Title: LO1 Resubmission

Hi, I'm Ronald J. Johnson. You may remember me from such things as editing techniques, but now it's time for camera shots. The thing is with camera shots, they're really tricky to explain, but I'll give you a nice lesson on how to do it. First off, we'll start with an easy one, the pan shot. This is the pan shot.
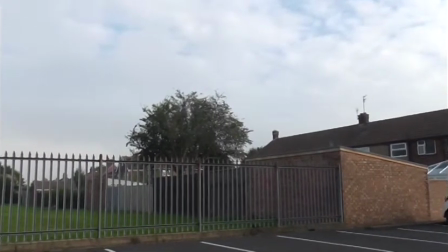[0:29]
The pan shot, otherwise known as panning, is when the camera moves from left to right or right to left to show off the location.
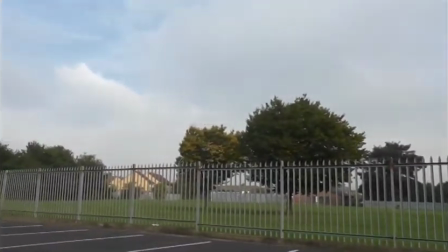[0:36]
It's used to set the scene, and it's known as an establishing shot also. Shows the audience whereabouts the film is being set. Now, just like getting money at my ex-wife, this is a long shot.
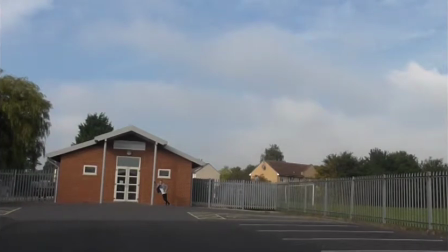[0:49]
A long shot is an amount of a picture within the frame which roughly corresponds to the audience view of an area.
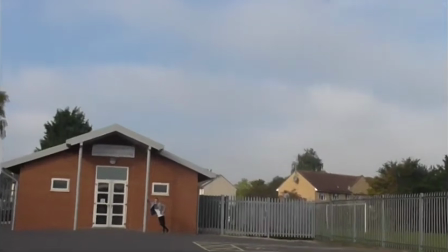[0:55]
A long shot is used to show an area which is around the character.
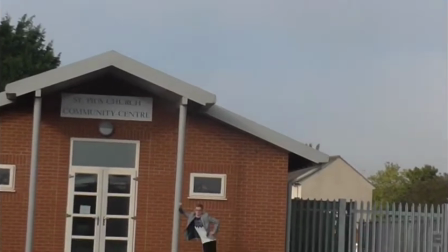[1:00]
The long shot is used to show the audience the relevance between the location and the character. Next, we have the close-up shots. We have close-up and extreme close-up.
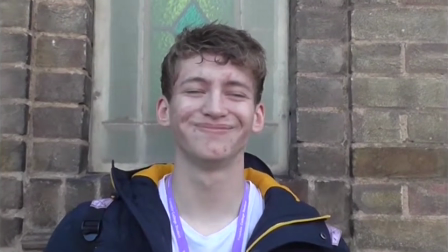[1:12]
A close-up shot is usually a detailed view of a person or object without much context provided.
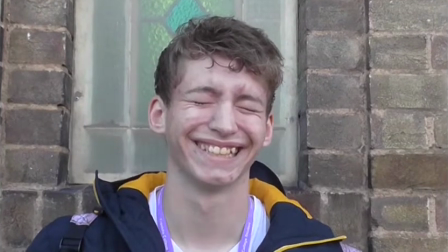[1:20]
A close-up is used to show a specific emotion on a character's face.
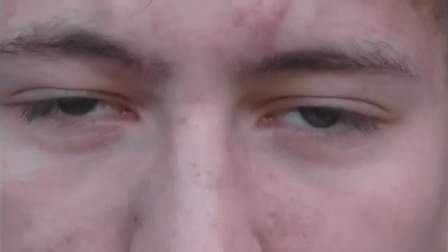[1:25]
An extreme close-up shot.
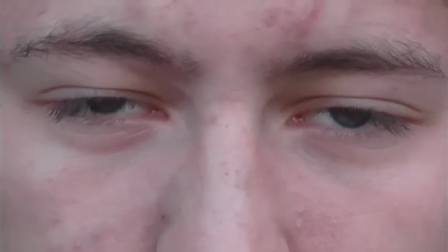[1:27]
This is a shot of an actor very close up, usually focusing on one part of his body, like his eyes or mouth.
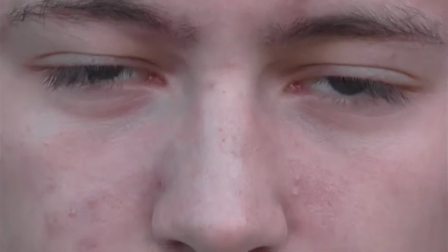[1:35]
This is used to create tension or create intimacy within a scene.
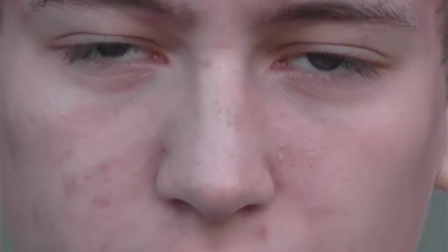[1:40]
Both the close-up and the extreme close-up are used to either create meaning with the object or
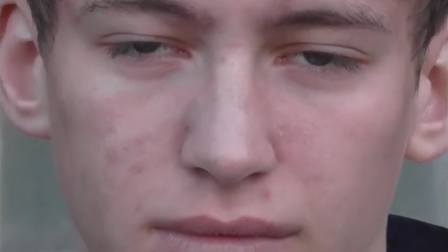[1:48]
emphasise the character's emotions. And this is the Dutch tilt shot, with less clocks.
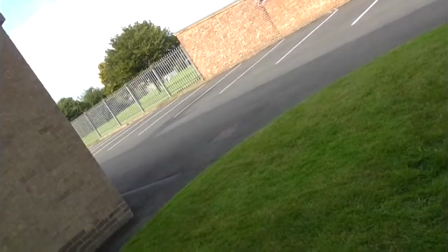[1:55]
The canted shot or tilted shot is purely a mid shot that has been tilted.
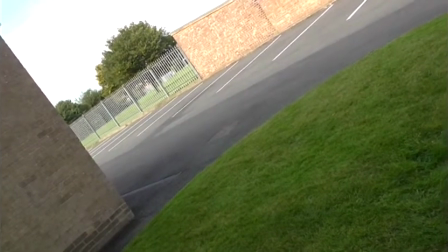[2:02]
It is used to show that something is not right in the world and it is unbalanced.
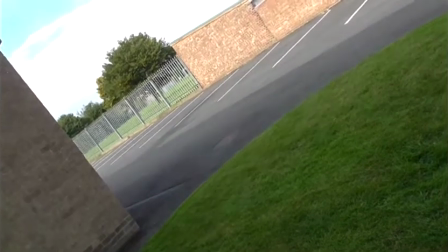[2:06]
This shot is regularly used in film noirs.
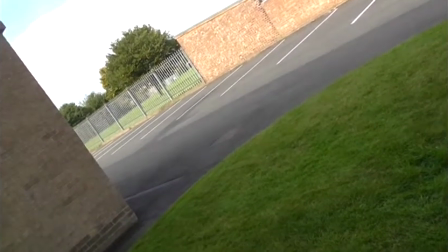[2:10]
The Dutch tilt shot usually creates emotions in the audience and makes them feel that something is not quite right in the world or the shot,
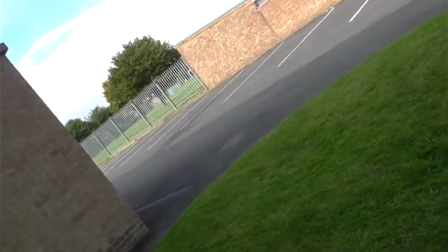[2:18]
and it makes it feel that something is unbalanced and is acting against it. This is the point of view shot.
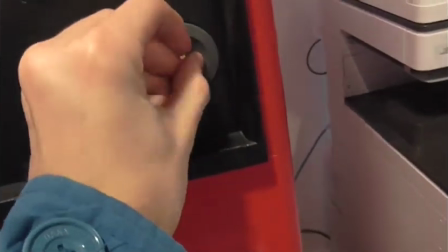[2:25]
View shot is very self-explanatory. It is any shot which is taken from the vantage of the character in the film.
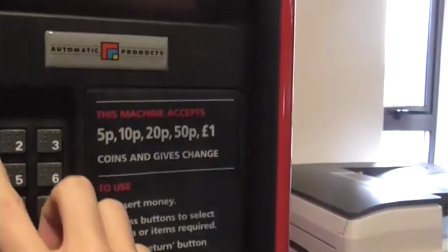[2:31]
It is also known as the first-person camera. It is purely used to show the point of view from the character in the film.
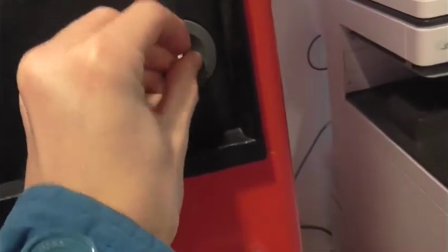[2:38]
The point of view shot usually creates emotions among the audience because you are now
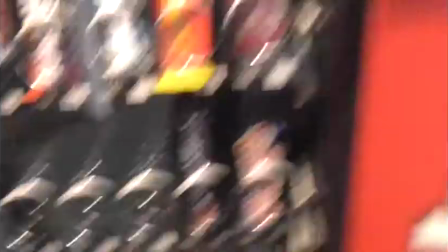[2:43]
in the character's perspective and you are directly involved in what is happening. Now, for a shot all the ladies call me, the master shot.
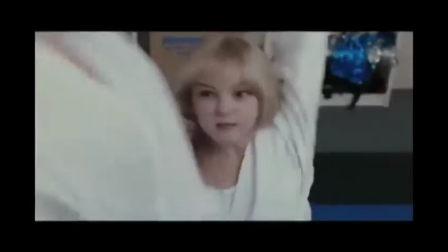[2:55]
A master shot. This is an uninterrupted single shot, usually taken from a long range, which contains the entire scene.
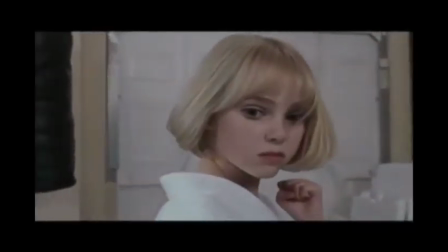[3:02]
Other shots will later be put over this shot. The master shot makes the audience feel like they're watching what is actually happening because of the continuity of the shot. Now, last but not least, the two shot. A two shot.
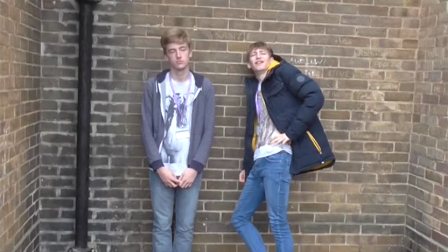[3:19]
This is a mid shot which features two actors.
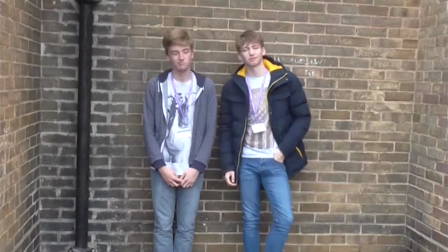[3:22]
A two shot has exactly the same uses as a mid shot, but contains two characters.
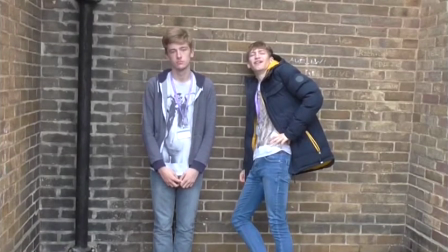[3:30]
The two shot is used to make it clear to the audience that there is a relationship between two characters, or there is soon to be one.
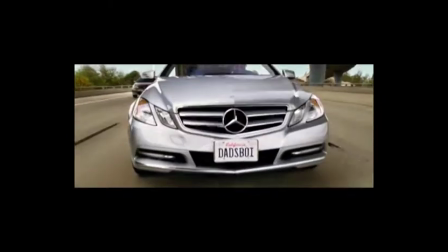[3:37]
In this scene from The Hangover Part 3, which shows the character Alan driving back a giraffe on the motorway, it shows them doing a continuity editing.
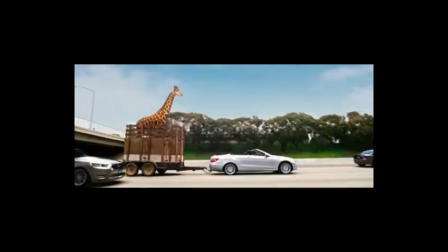[3:46]
Continuity editing is a system of cutting used to maintain continuous and clear narrative actions by following a set of rules.
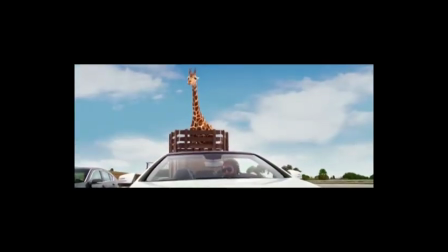[3:53]
They do this to smooth out the scene. In this scene from Rocky, they use a montage.
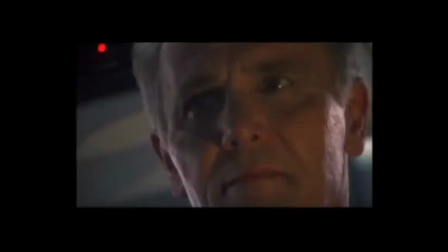[3:57]
A montage is a technique in film editing in which a series of short shots are edited together into a sequence.
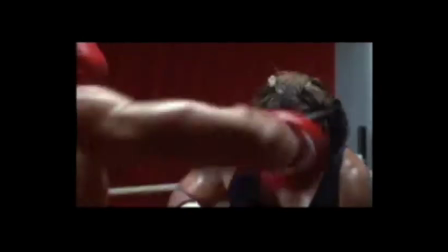[4:04]
The montage sequence is usually used to suggest the passage of time. In this scene of Pulp Fiction, there is a fade.
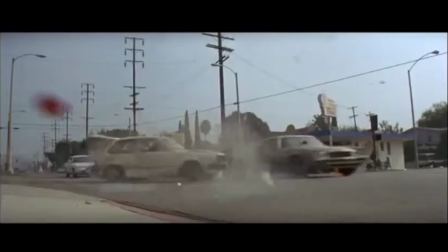[4:12]
The term fade is used to describe a transition to and from a blank image. This is in contrast to a cut, which there is no transition.
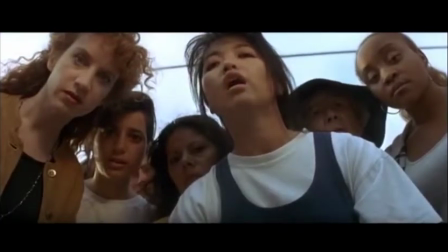[4:22]
Generally, but not always, the use of a fade is held to indicate that a period of time has passed between the two scenes.
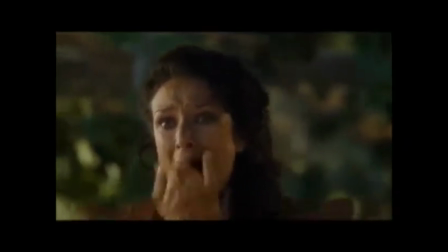[4:30]
In this episode of Game of Thrones, we see the use of a reaction shot.
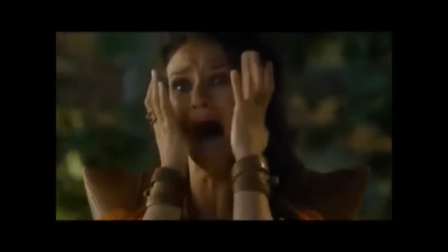[4:35]
A reaction shot is a shot which cuts away from the main scene in order to show a reaction of a character to the main scene.
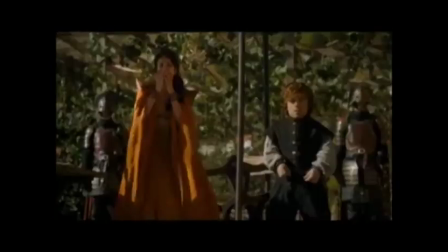[4:43]
The logic of a reaction shot is that the emotional reaction from the actor being
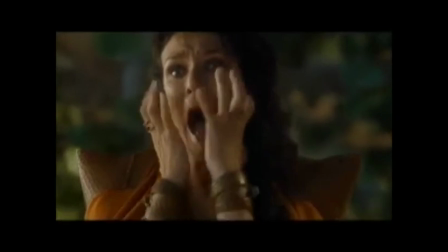[4:48]
depicted will either advance the story, reveal a character's traits. High key and low key lighting.
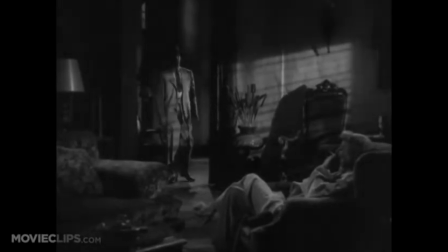[4:55]
High key lighting is where a lot of light is present in the scene and there are very little shadows. The usual atmosphere of a high-key lighting shot is usually very upbeat and happy,
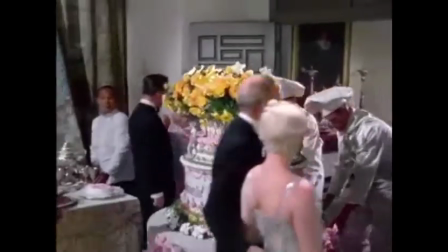[5:07]
which creates the emotion among the audience as also happy and upbeat.
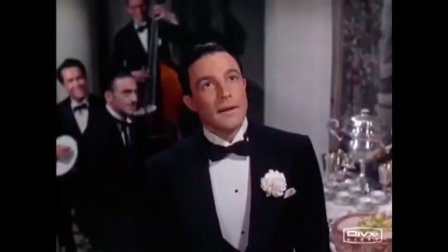[5:14]
Low-key lighting, however, like ones used in film noir, is very dark, shadowy and mysterious, and it either creates confusion with the audience or suspense.
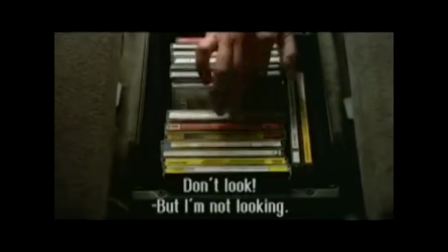[5:27]
Diegetic and non-diegetic sound. Diegetic sound is sound within the shot that the characters in the shot can hear,
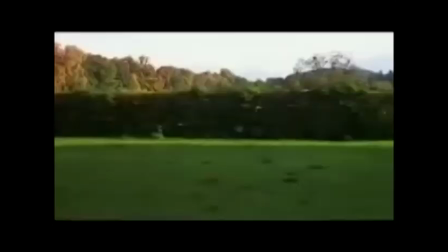[5:33]
and non-diegetic sound is shot that's added in editing.
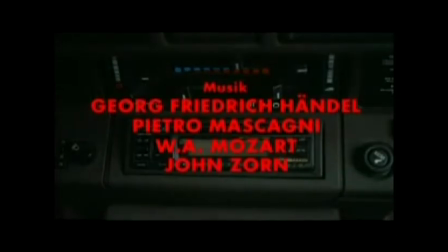[5:41]
Diegetic sound is used to make the shot make sense, and the film to also make sense, and for it to all be audible.
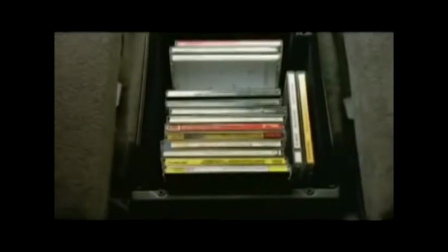[5:48]
Non-diegetic sound is usually made for the audience to create a meaning within the shot.
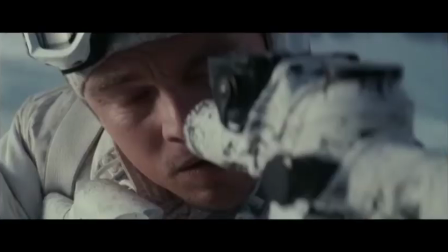[5:56]
Cross-cutting is an editing technique most often used in films to establish action that are occurring at the same time in two different locations,
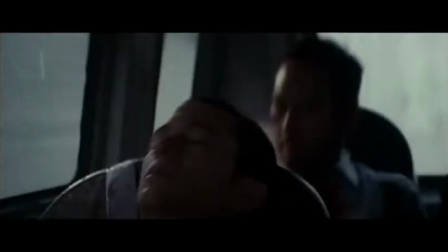[6:03]
like this scene from Inception. Suspense may be added through the cross-cutting as it builds
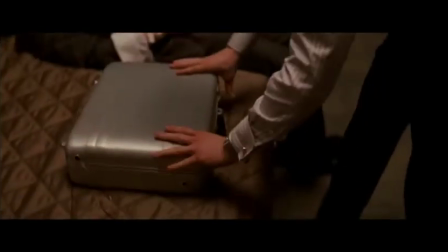[6:12]
expectations that it creates with hopes that it will be explained in the time of the cross-cutting. Cutting is a normal editing technique used to swap between shots.
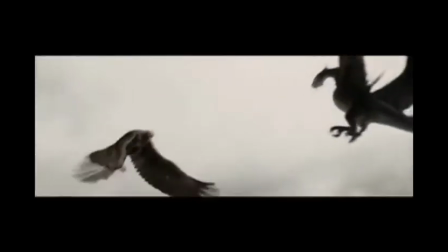[6:23]
Examples of these are the shots we've seen from Lord of the Rings and Sherlock Holmes. These are used to make smooth transitions between different shots.